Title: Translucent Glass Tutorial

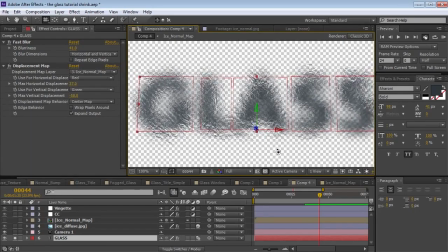And if we take a look here, you can see that the glass is displaced by the texture.
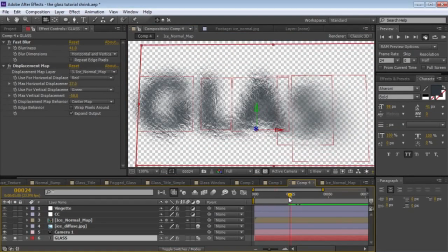Now, if we move back here, we've got some text that gets faded out in the background. Watch this. As we move it around, we can see some of that three-dimensional displacement. So let's go ahead and keep going, and that'll become more clear on why that's important.
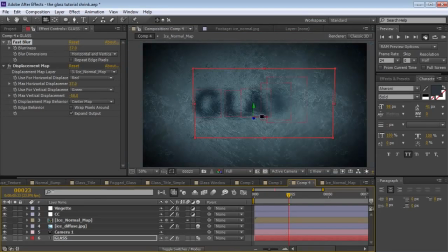So we'll go ahead and unsolo this, and we'll go down to half res here.
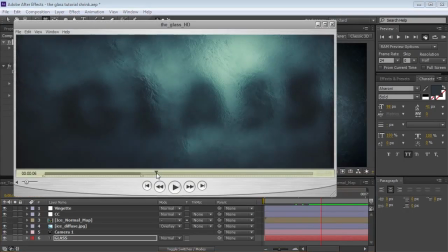Now, we want to add some more depth to this. So you can see, feels like we have a lot more depth.
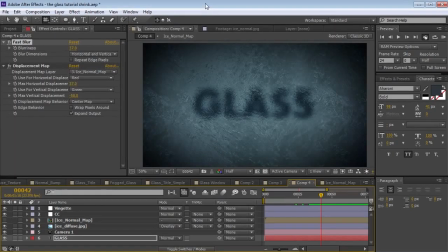And what we need to do is create some texture that's behind the glass.
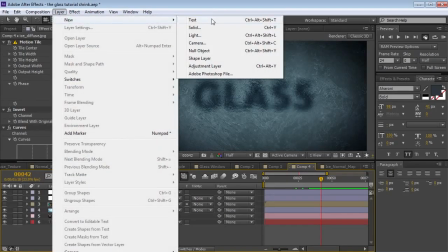What I'm going to do is create a black solid.
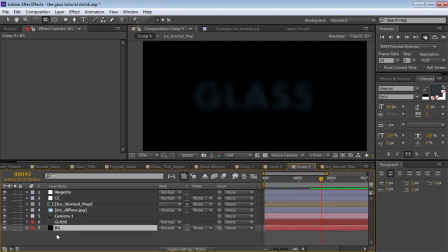And we'll call this background, and we'll put it at the very bottom. So now it kind of makes everything disappear.
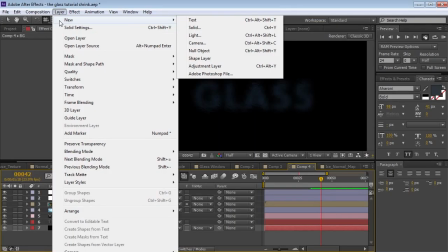But if we start adding in some 3D layers, so for example,
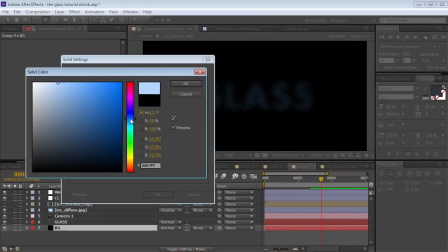let's add in some, really light colored 3D layers, hit OK,
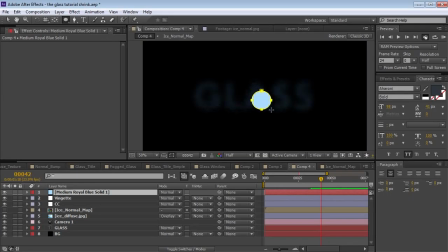and we'll take the ellipse tool and just create like a circle and then feather it out.
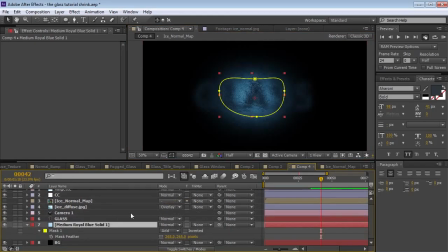And we'll put this just above the background. So check this out. We start to create these little hot spots. Now, if I make it a 3D layer and push this further back in 3D space and maybe scale it up a bit,
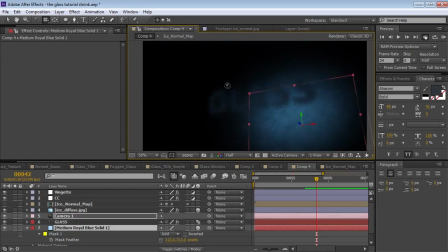we'll actually get a little bit of parallaxing here. So kind of adds to the depth factor.
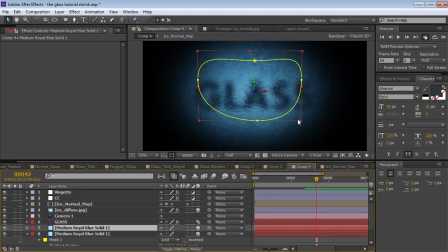And we can duplicate it, maybe scale it down, create a few little,
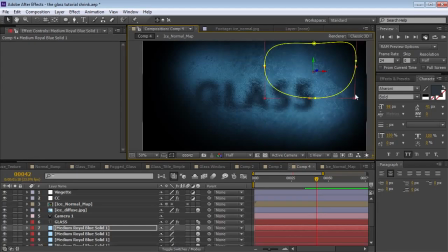random spots of illumination, essentially. So, you can move them around in 3D space, so they're sort of at different levels. And Control D, by the way, to duplicate. And they don't all have to be the same opacity, so you can lower the opacity.
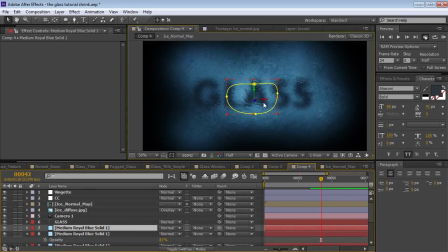We can also create another one, Control D, and maybe put it in the middle here, and maybe lower the feather amount, so it just looks a little bit brighter. So just sort of like focusing, your eye into the middle a bit. Scale that up a touch.
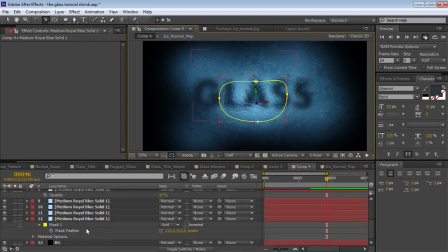So that's cool. And because it's a 3D effect, you can add some more of these beyond, the main area where you're looking. So it feels like there's stuff past where you're looking.
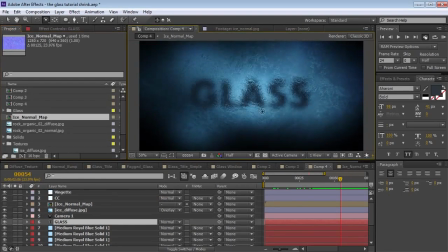Okay, so this looks pretty good, but I think we want to add even more depth.
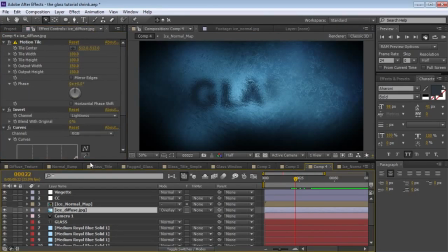And the way we're going to do that is take our diffuse texture and we're going to duplicate it.
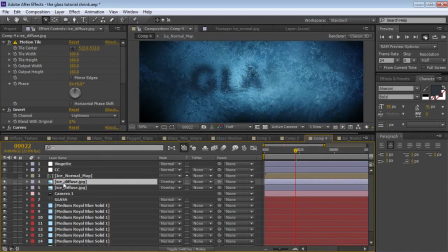So Control D, and we're going to put it below our text. And then we're going to hit P and move the position further away.
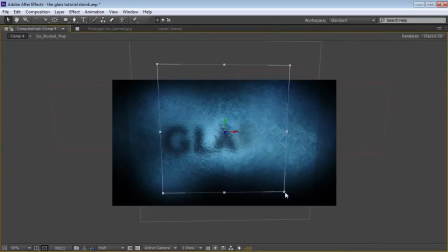So just push it back, and we're kind of getting cut off there. So we'll scale it up and push it back a little bit more. Well, we want it to be in front of those layers, so that looks pretty good. We could rotate it too so it doesn't look like it's tiled.
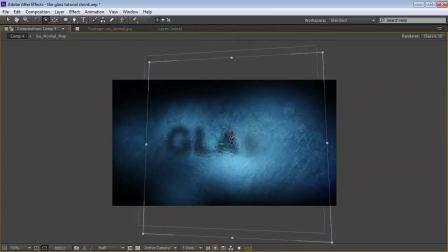Okay, so this is going to add even more depth. So you can kind of see the little bit of parallax going on there.
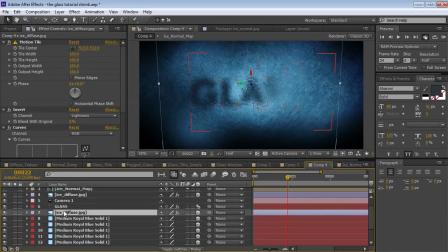So in order to make the background more real, what we need to do is add some displacement.
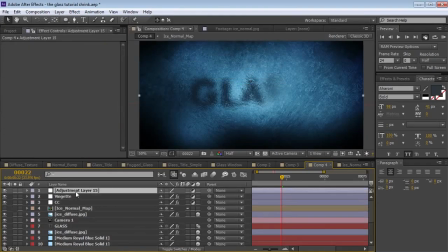So what I'm going to do is create another adjustment layer, and we're going to put it just above the ice texture. So below our text, but above all the background stuff. So we'll call this displace.
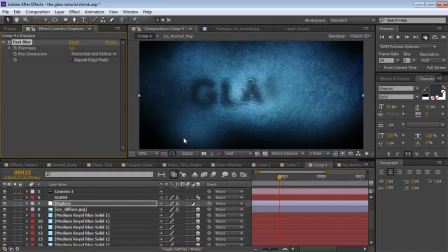And again, we're going to add a fast blur, and we're going to add a displacement map.
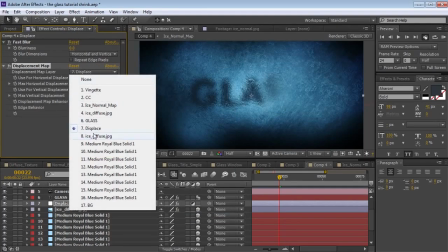So distort, displacement. So we'll select our ice normal map comp that we created.
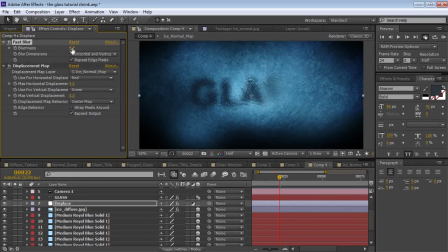We'll repeat the edge pixels on our blur, turn the blur up a bit. So check this out. Even when we just start blurring the image, it actually already starts to diffuse the background. But once we turn up a little bit of texture, a little ice texture, you can see it really starts to pop.
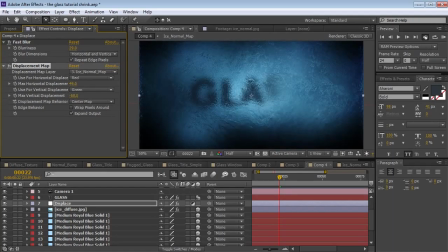Now I'm punching it up probably more than I would, but just so that you can see the volume that it's creating. So I like it to be pretty subtle, but it's hard to probably see in the screen capture.
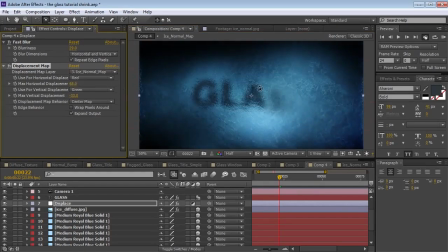So
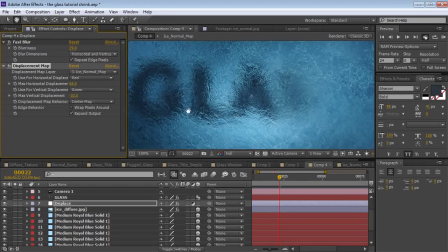to see the difference here, if we turn this on and off, so that's on.
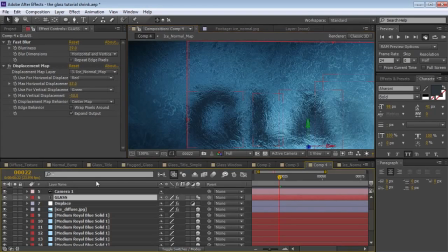Now, the other thing I think is important is taking our text and actually just pushing it off the surface. So even once it gets to the surface, I want to just push it away just a touch so that it's always right underneath the surface.
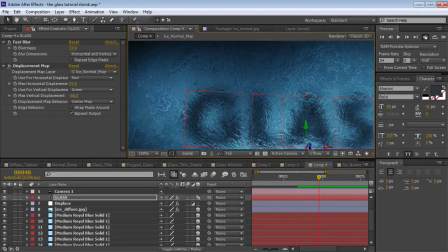So it's not all the way up against it. So let's just push it back a little bit.
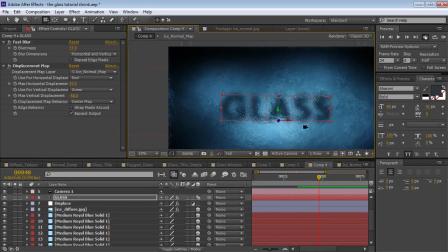So that way it feels like it's always just a touch behind. So now the problem of making the text become clear. So it's actually pretty simple. We're going to duplicate it, and we're going to get rid of these effects, or rather tone them down really, really low.
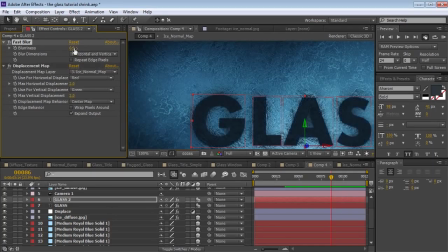And the blur as well. Pretty much it.
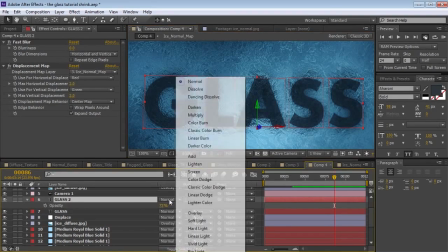We can lower the opacity here, and we even change the transfer mode to maybe overlay or something like that.
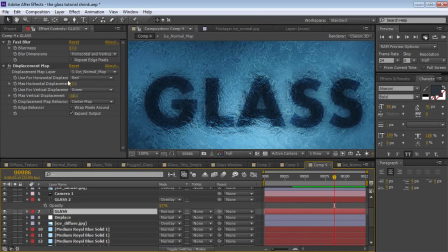Give it a cool like blending look. Might tweak the displacement.
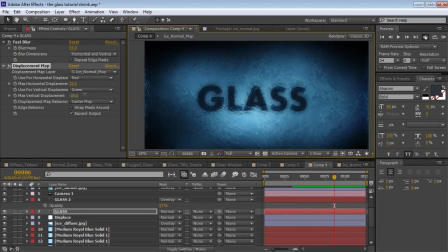This just comes down to taste. You know, you just want to come up with something that you like.
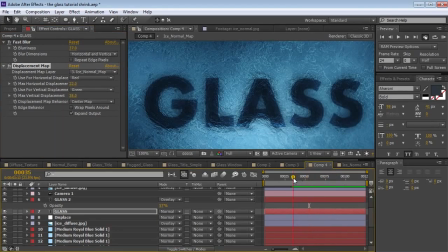Lower the displacement values, whatever. But because of the work we did earlier, it's going to look something like this.
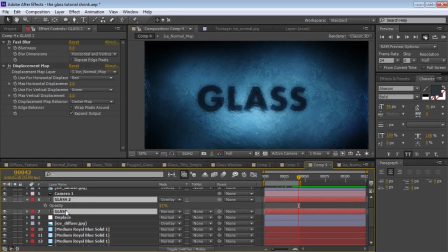So that looks pretty cool. Now, because we did all this work on the 3D, we want to have a little bit of camera movement.
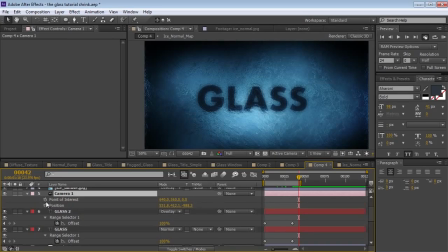So if we hit P, hold down Shift, hit A, we can animate the position of the camera. So let's see here. These are our two keyframes for our animation.
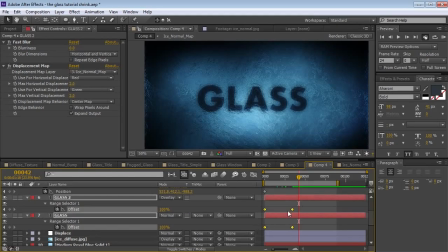So let's take those two, select them, and then just stretch them out a little bit. Let's see, hold down Alt, and we'll just stretch them out a touch. Or you could just take them and move them. Whoa, this is too advanced. All right. Very nice.
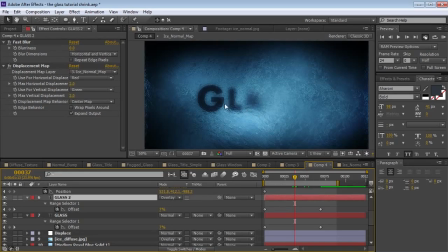Now, the other thing we can do is if we want to play around with the animation curve, what we can do is go into the range advanced and, you know, just play around with, you know, like the ramp effect, you know, play around with this value.
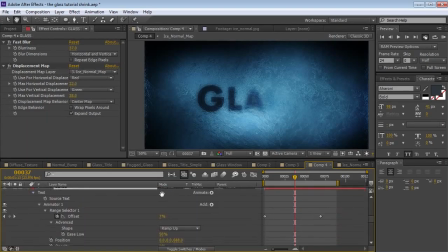You know, if we do 100%, let's see here. Ease low, 100%. It's going to feel a little smoother as it comes up. But, you know, that's just keyframe stuff there.
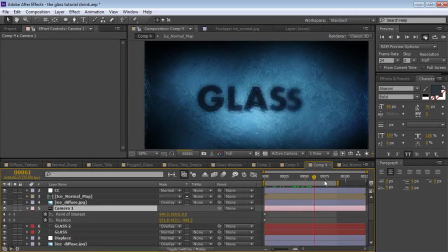Now, as far as the camera, we set the keyframe. Let's move forward a bit, and let's just, you know, orbit the camera a little bit.
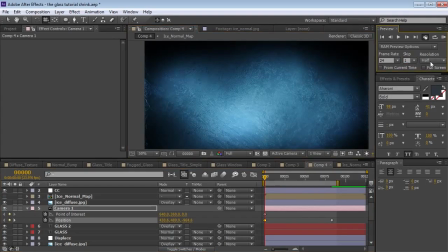Maybe orbit it in the other direction. So this way, the camera is going to be moving,
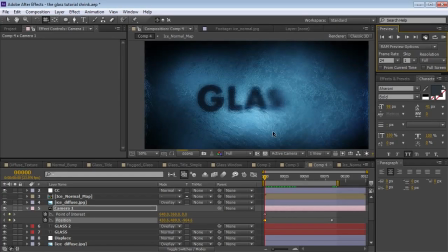which will give us even more of that sort of three-dimensional parallax so that we can actually get a sense that that text is behind the glass.
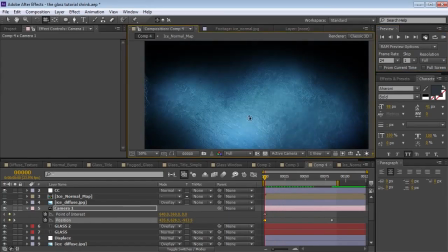You know, we could even exaggerate it just for the sake of the tutorial.
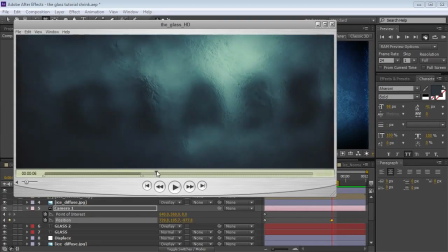That's actually why there's so many lead-up shots, because I did this effect and I was like, it looks pretty two-dimensional.
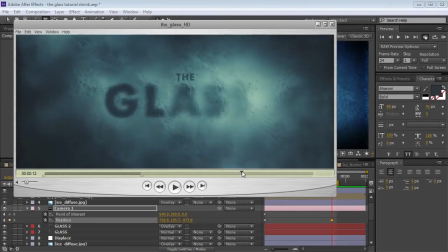I don't think people are going to be able to appreciate all of the three-dimensionality that went into this.
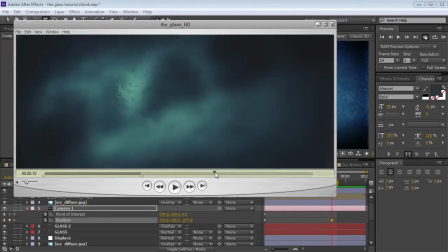So, cutscene always works every time. But yeah, so that's the idea.
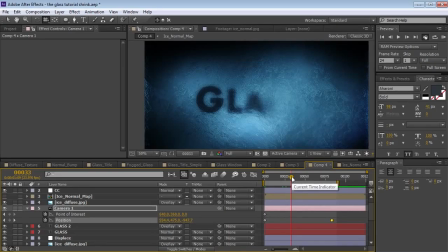Some actual 3D displacement in a sense. And, I think it looks pretty nice.
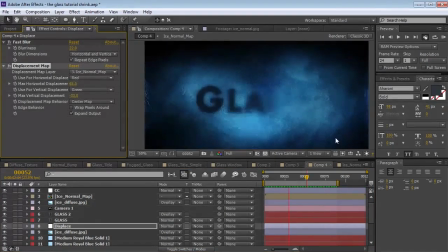All right, well, I hope you guys enjoyed this tutorial. My name is Andrew Kramer. Thank you for watching. Be sure to check us out on Facebook and on Twitter. Come check it out.
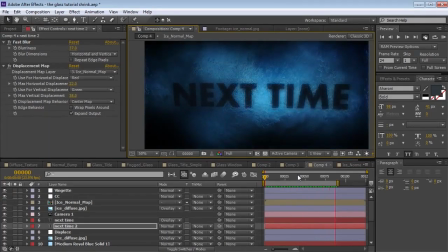All right, well, we'll see you next time. Oh, that kind of looks like a threat, actually. I didn't mean for that to seem intimidating at all. Sorry about that.